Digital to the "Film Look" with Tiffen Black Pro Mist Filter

This is a Tiffen Black Pro Mist filter. Now I know a lot of you probably like, what's a Pro Mist filter? It just looks clear to me. Well, that's because it is. Kind of. You can't really see it on camera, but it has like millions of tiny little specks or mist all over the glass. Now ND filters are more commonly talked about because if you shoot video during the daytime, then you pretty much have to have one of these to get the settings that you want on your camera. But Pro Mist filters are used very commonly and very oftenly in movies and TV shows and even commercials, even though they're not talked about as much as things like ND filters. So what does a Pro Mist filter do? Well, it basically takes away some of that digital look of your footage and makes it more film-like by smoothing out and cutting down on the highlights and lifting the shadows just a bit and giving your image overall a more natural look to it. And just like ND filters, these come in multiple strength levels, with probably 1/8 and 1/4 being the most common. Once you go beyond that to like 1/2 or 1 or even 2,
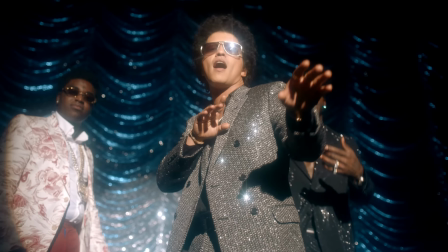[0:59]
things become really soft and dreamy looking, so it becomes more of a special effect at that point depending on what you're shooting. So 1/8 to 1/4 is probably the normal range you're going to be in with a Pro Mist filter. Now this particular filter that I have is at 1/4, and I find that to be just right for most daytime scenes. So once you get into a lower light situation, the effect of this filter is more exaggerated. So some people might want to switch out to a 1/8 when you have less light in the room or you're shooting outside in the nighttime. But for most daytime scenes, I find that a 1/4 is just right for me. So enough with the talking, let's look at some footage so I can show you exactly what this filter is doing.
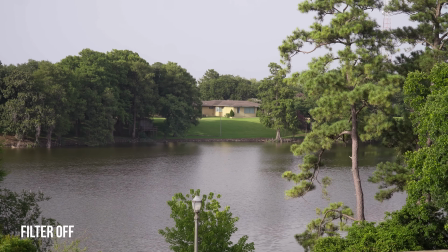[1:39]
Now it's a real subtle effect, but if you pay attention to the highlights and the shadows of each one of these images, you'll see that the highlights are brought down some and more glowing looking and smoother,
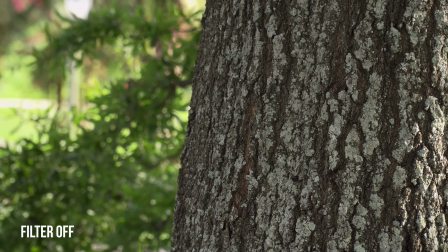[1:49]
and the shadows are lifted slightly, giving the image an overall less contrasted look,
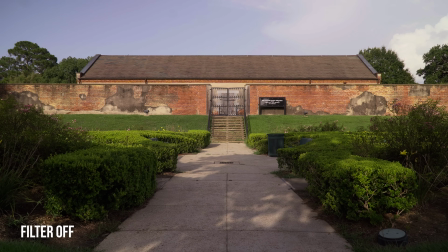[1:53]
which helps the image look more natural and lifelike like it does in real life than coming from a digital camera sensor.
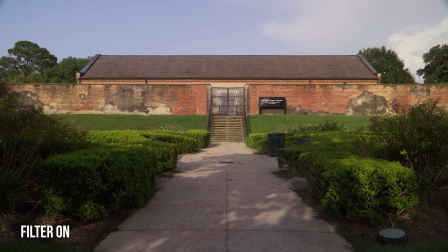[2:00]
This is not really an effect that you can get in editing effectively, and you don't lose any detail by using the filter on your lens. Now this shot of the interstate is the one that I think shows the effect the best.
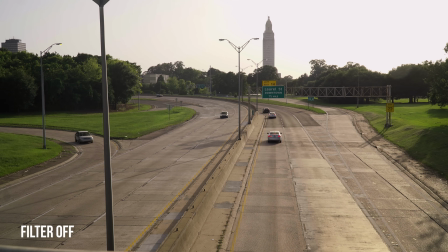[2:14]
The sun is completely in the picture on side of the building in the background, so it's shining onto all of the scene, creating highlights everywhere.
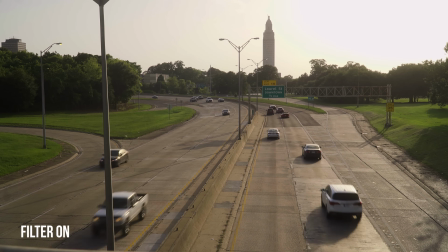[2:22]
But when I apply the filter, you can see how much more organic things look because the highlights have been brought down and smoothed out,
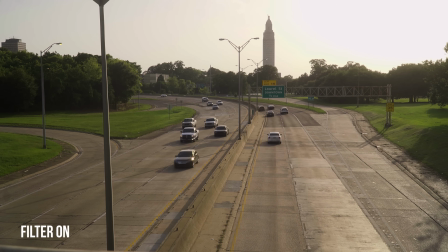[2:28]
giving the image an overall smoother tone that looks more like it did when I was there filming it.
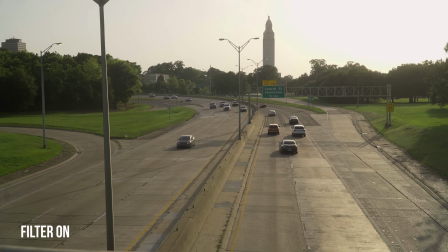[2:33]
These two shots were taken only seconds apart, but it looks like I shot the second shot later in the day when the sun was lower because of how much smoother things look. Now all of the shots I've showed you so far were shot in S-Log2, which naturally has a lot of dynamic range anyway.
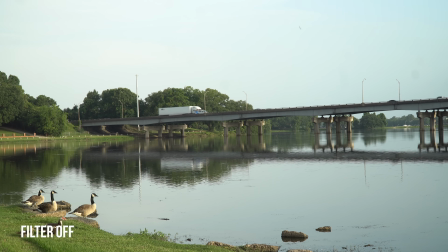[2:47]
But this shot right here I did without any picture profile, so this is straight out of camera, just using the basic standard settings.
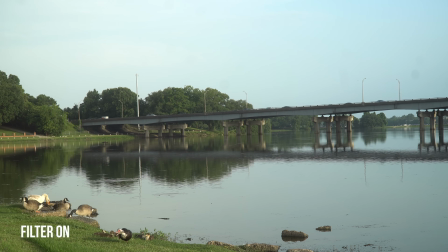[2:53]
And when I apply the Pro Mist filter, you can see how it almost makes the image look like it was shot in the log profile by smoothing
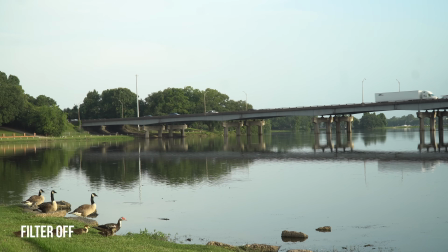[3:00]
out all the highlights and lifting the shadows a bit and giving it a more natural look. Now me sitting here right now on camera is basically a low light situation. The light that I have sitting right here is on minimum brightness, and pretty much any highlights in this shot are exaggerated because everything else is at a minimum. So I'm going to screw the filter on now and show you what it looks like.
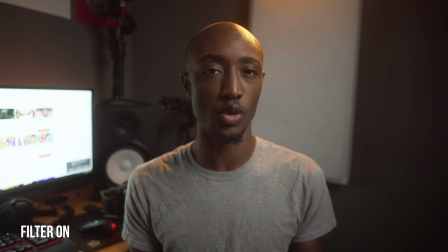[3:19]
Now if you didn't see the effect before, hopefully you can see it now because it's more exaggerated than it was in the shots that I showed you earlier. Now if you still don't see the effect that this filter has, then maybe try watching this video on a bigger screen and that might make it more apparent to you.
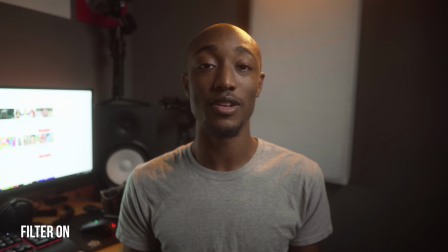[3:33]
But it's one of those things that's a very slight difference. It's kind of like one of those things where you pick up a camera and you've been using it for a long time. You don't really feel like you're getting any better until you look back on some of your older work and the difference becomes very obvious. There's a whole bunch of slight improvements that you make over time that add to the big picture later on.
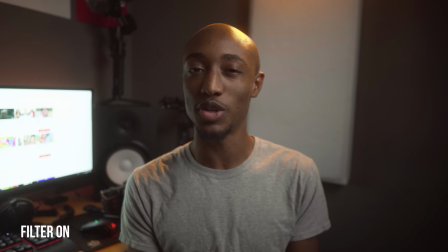[3:50]
And this is one of those things. It's one of those filters that just adds a little polish and a little improvement over the image that you're currently getting. Like the difference between a $200 camera and a $2,000 camera is night and day.